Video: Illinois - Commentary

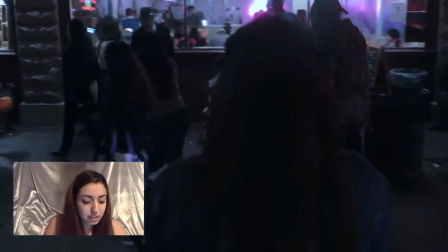[16:06]
then here just walking around I wanted to make sure to get Jason if you see there's a little Michael with the knife yes
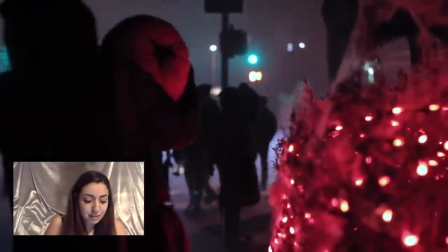[16:11]
I love that that was coincidental love this scene too oh it's beautiful
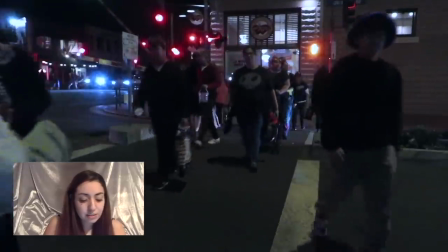[16:17]
then you see the hardware store there on your left then I love it here because the kid actually says hi Michael Myers and that was completely unplanned so I really love
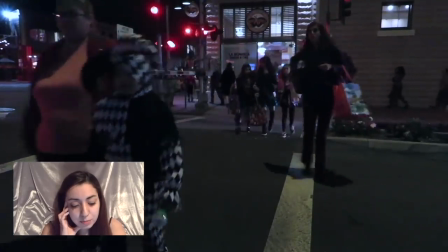[16:26]
that too that worked out to my benefit and I loved it because then it's like you know so you're right here love
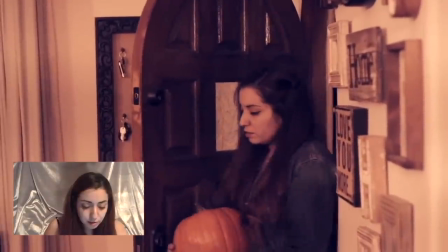[16:36]
that okay then we just get back to the house blah blah oh I like this part um when I put the
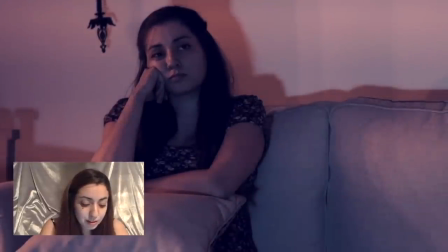[16:46]
the music from the
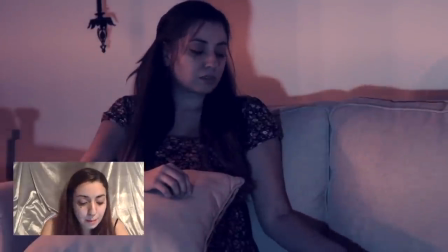[16:50]
Shamrock Silver Shamrock Love this With the back door It actually makes that noise so that was convenient also
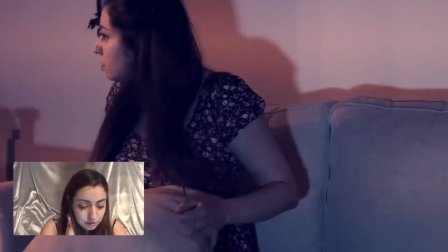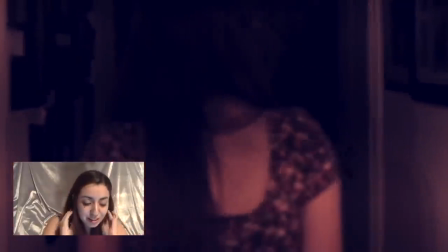[17:09]
Okay now let me tell you what I'm proud of here I love the way the music You still hear the TV And then it fades
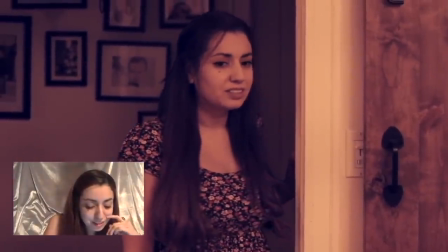[17:17]
Oh I love it watch Oh this is so good It's already inside and you hear the TV again
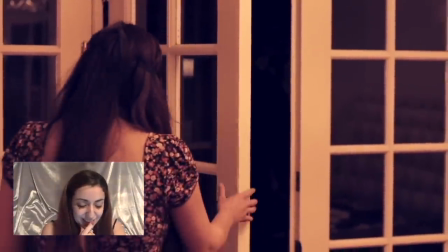[17:23]
oh i love that part close it okay i'm
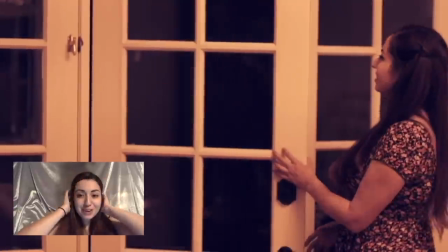[17:34]
so proud of all of this like i'm sorry if you guys think it sucks but i love it
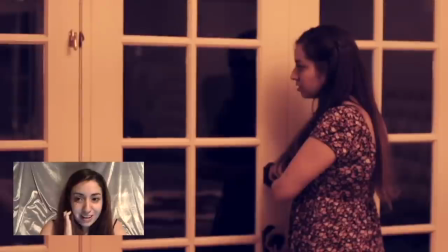[17:37]
everything like the whole editing everything actually
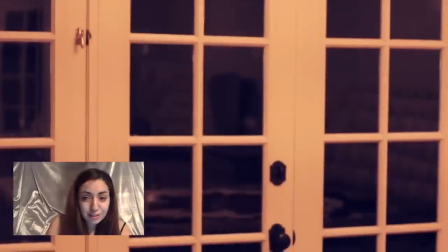[17:46]
i'm not sorry if you think it sucks so if you guys don't like it i mean dang i don't know i'm proud of it i love this part
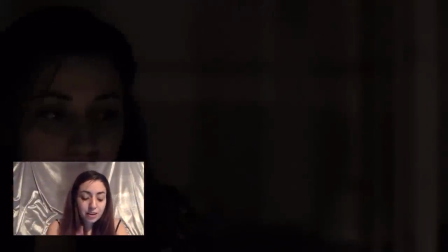[17:55]
i wanted to make sure that he was walking down the hallway and then i purposely added the blue light to like kind of like a
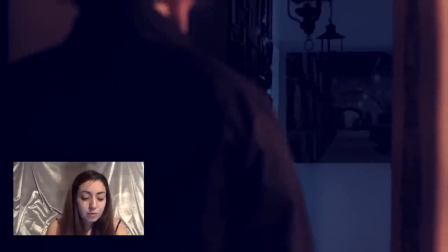[18:00]
nod again and I wanted him to walk into the hallway with the blue light and then you see the knife this
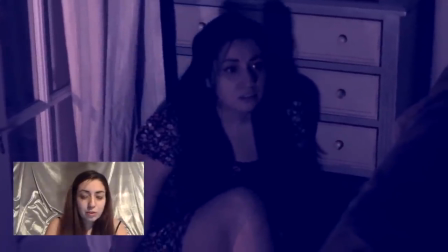[18:08]
is what I wanted the most that's that part that little second is what I knew I wanted since I began writing this this is what I knew I wanted
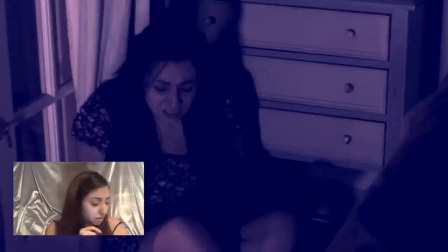[18:17]
and the knife looks real by the way the
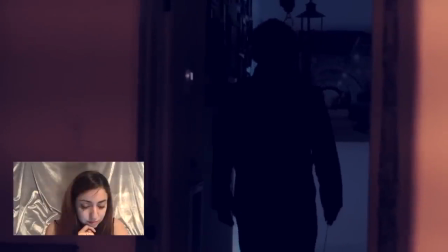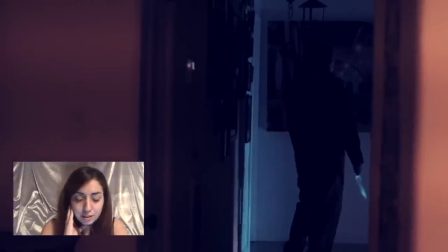[18:28]
thing with this was like how the heck was I gonna scream and make all this ruckus and everything inside like a nice quiet neighborhood so what I thought was
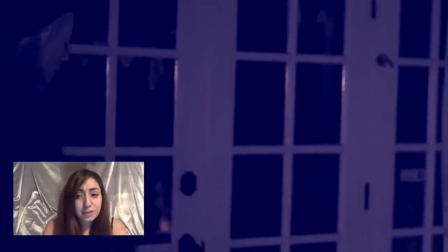[18:36]
there's gonna be this moment where he looks down at her and I'm like please no and then he picks up the knife and then
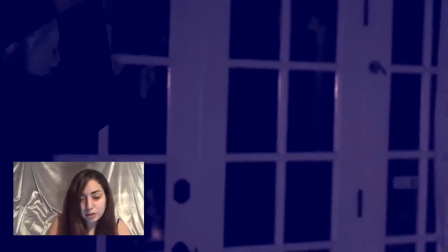[18:44]
he goes to the hallway so you don't see anything but you hear like that there's some kind of
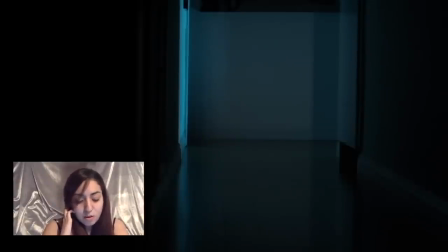[18:48]
altercation and I fall into the hallway love
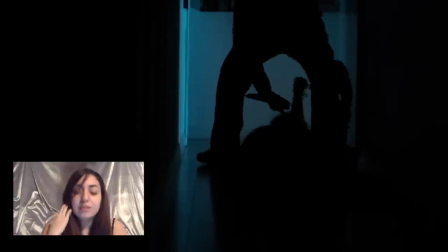[18:58]
this so much I love that it's like all shadowy that's the best super
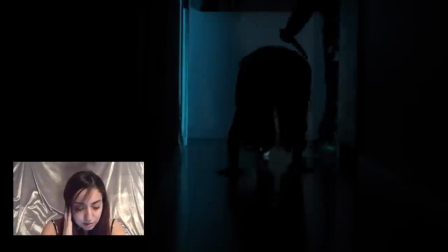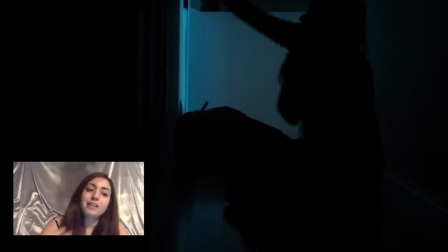[19:15]
fake soft hit like yeah right he's down then I get up
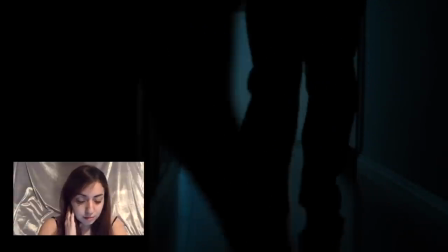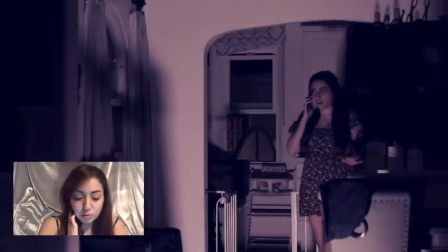[19:28]
okay this this phone call was improv and i wish it wasn't because i don't like it
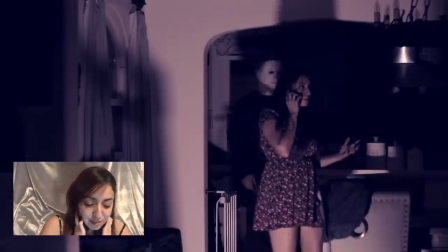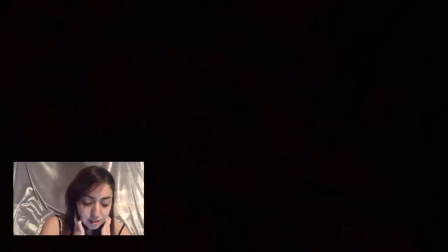[19:41]
love this and
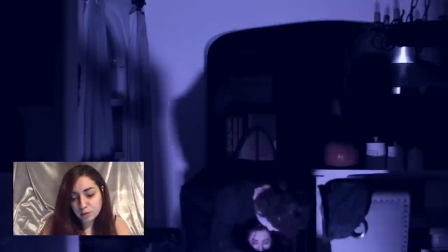[19:48]
of course no blood because there's no blood in the halloween movie anyway
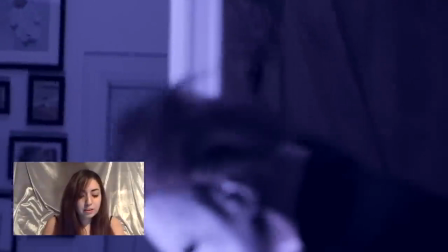[19:51]
and this last part you see michael flipping the knife around and him in the room again and about to take the mask off that was all just justin kind of hanging out waiting for